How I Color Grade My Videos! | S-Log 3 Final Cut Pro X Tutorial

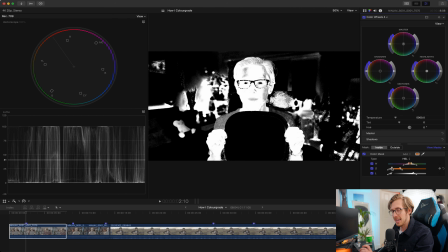So you really just want to have fun and finagle around with this HSL slider until you get just your skin selected.
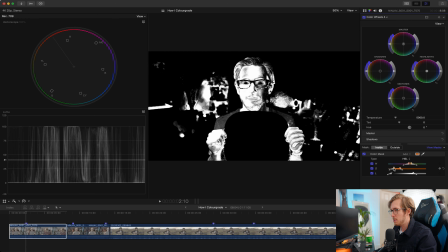You can have some in the background depending on how nitpicky you are, but there we go. That looks good. And this one is the gradual increase or decrease here. All right, I'm pretty happy with that. Depending on if your subject is moving, you can also add here a shape mask. And this just makes sure that, for instance,
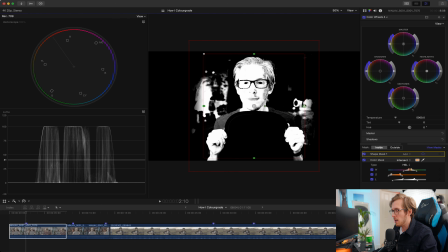this color correction that I'm going to be doing is only applying to what is inside of the shape and the color mask. So therefore, as you can see, we're actually stopping it from the left and right there.
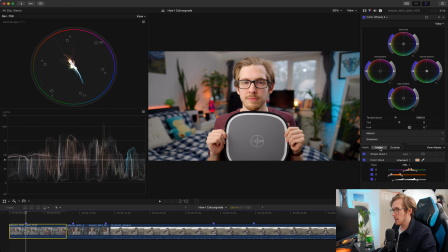Right now, we're selecting inside of the color mask. So everything, like I said, that is white. And what we're going to do is take those tones and just make them a little bit more orange on the skin tone line, so that way you don't look too weird. And then we're going to click outside, and we're just going to drag it the opposite direction into that teal.
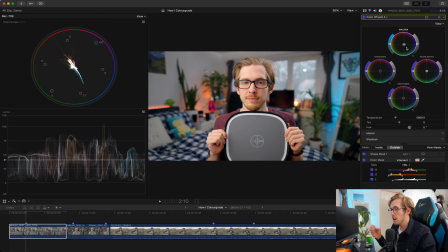I do not do this a lot. You can go really wild with this if you want. Personally, I try and make it so subtle that it's barely even noticeable, but it just adds a small amount of color contrast because orange and teal are separate colors on the old color wheel there. And so your skin tone will now pop out from the background just a little bit more.
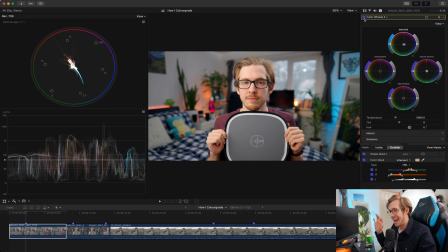It's a tiny little bit of detail that will add that extra spice that makes the video look that much better. So here it is before, and here it is after. You might be like, Evan, there's nothing done. Like I said, this is done to taste. I like to do it incredibly subtly. Now, we can actually do one more color wheel because why not, all right?
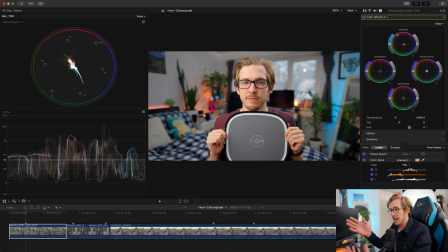We really want the viewer's eyes to be looking at the subject, wherever the subject is in the frame. For me, when I'm doing a vlog like this, I'm sitting in the middle. And so we're gonna add one more color wheel, all right? Just one more. For this one, what I like to do is create a shape mask. So for this shape mask, Here we go. We're going to be making basically a vignette.
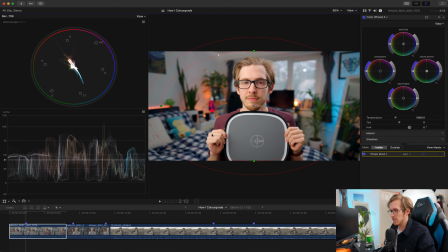All right. So for this, I'm going to be selecting everything outside of the vignette. So that is clicking this outside button here, and just grab the shadows and very lightly pull them down just a tad.
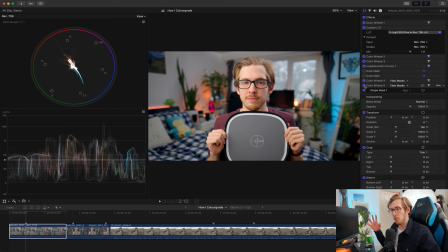So here's before and here's after. It's really subtle, but it really makes your eyes punch in right to what you're actually looking for. Sometimes I'll actually go in and I'll add a color curve. What you can do is eye drop. Boop. All right, looks like that's the edge of my skin tone there. And I want to put another one right there.
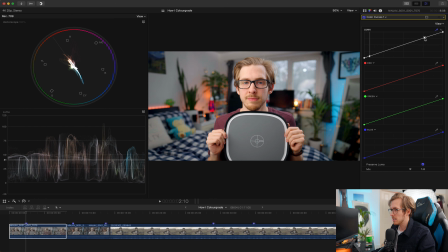So, wow, quite a contrast. As long as I increase this a little bit and then pull this down a little bit, there we go. What we can do is artificially increase the contrast as well as what we've already done. And then before, after, before, after.
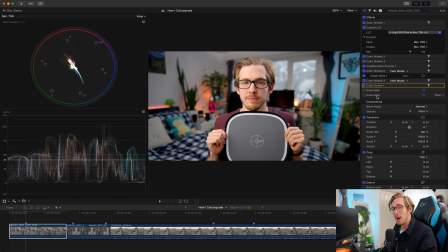At this point, we do have one more step in this entire process. You don't have to do any of this. You could just shoot standard, but this final step is very important. I shoot with my Sony a7S III with the detail at -7 because adding detail in the camera means that you can't really tweak it as much.
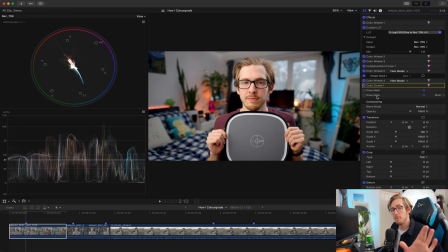Like, it's a bit noisier. And so I make it a bit soft in camera and then add it back in post.
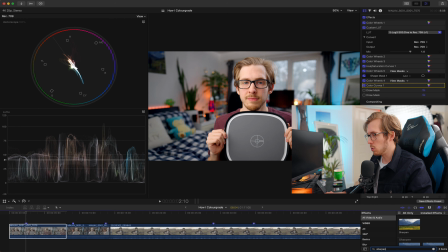And so to do that, I'm going to search for sharpen tool. There we go. Drag and drop.
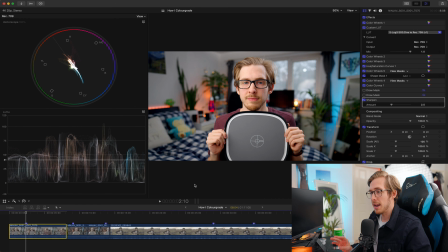And now it's applied a sharpening to the clip of 2.5, and always make sure to have this at the end of your grade. Otherwise, you're going to be adding colors to the sharpness, and I just don't think that's a good idea. If you want to make sure your videos are extra crisp, just check the sharpness in post and add the sharpen tool accordingly, especially if you're using a LUT that you downloaded on the internet,
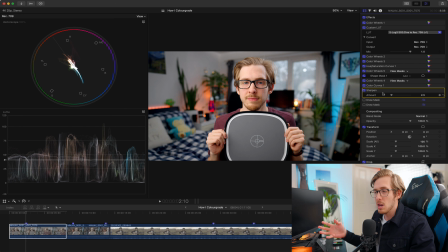because you can't actually add sharpness to a LUT. It doesn't quite work like that.
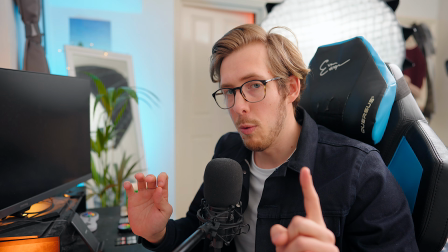All right, and the cool part of the video, let's see each of these effects applied one by one. So here's what it'll look like when I am flat, shot straight out of camera.
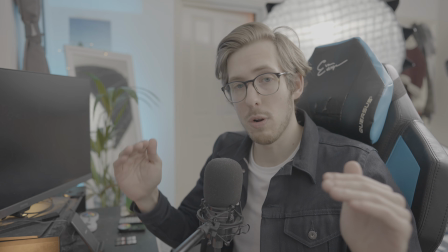Then I white balance it and make sure to balance 41% IRE for the gray.
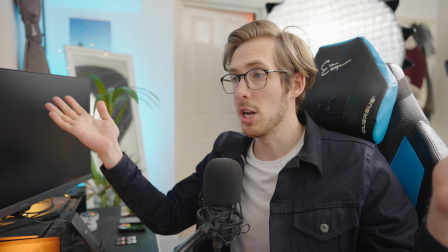Then I apply a conversion LUT. That's what's just been done.
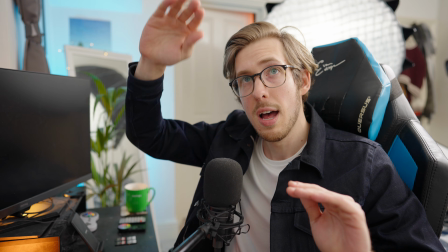Then we apply a bit of exposure mapping, making sure that the highest whites and the lowest blacks are within that 0 to 100.
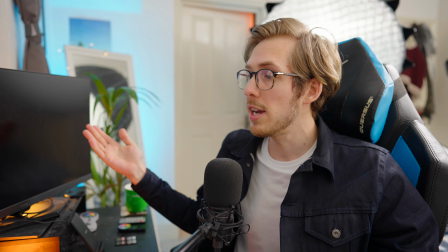Then we apply a bit more saturation. Oh, time to fix the skin tones.
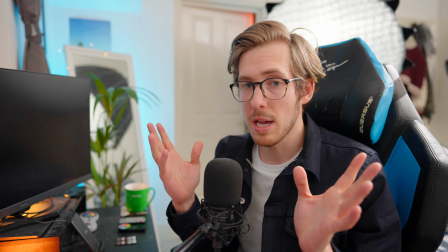Luckily, mine were shot all right. Then adding a little bit more orange and teal.
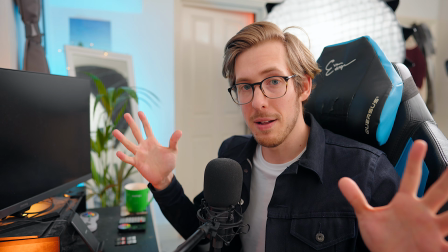Hello. And then lastly, the sharpen. All right, what do you think?
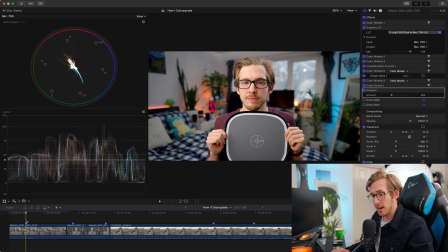Not bad, right? And one of the greatest parts of a color grade like this is if you like the way that you shot this and that you graded this, you can just copy the settings over to another clip and then mess with the color wheels accordingly.
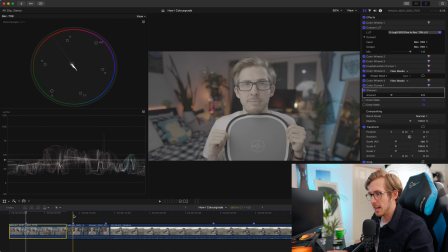For instance, here's a shot the other day I took, and this time we're at nighttime.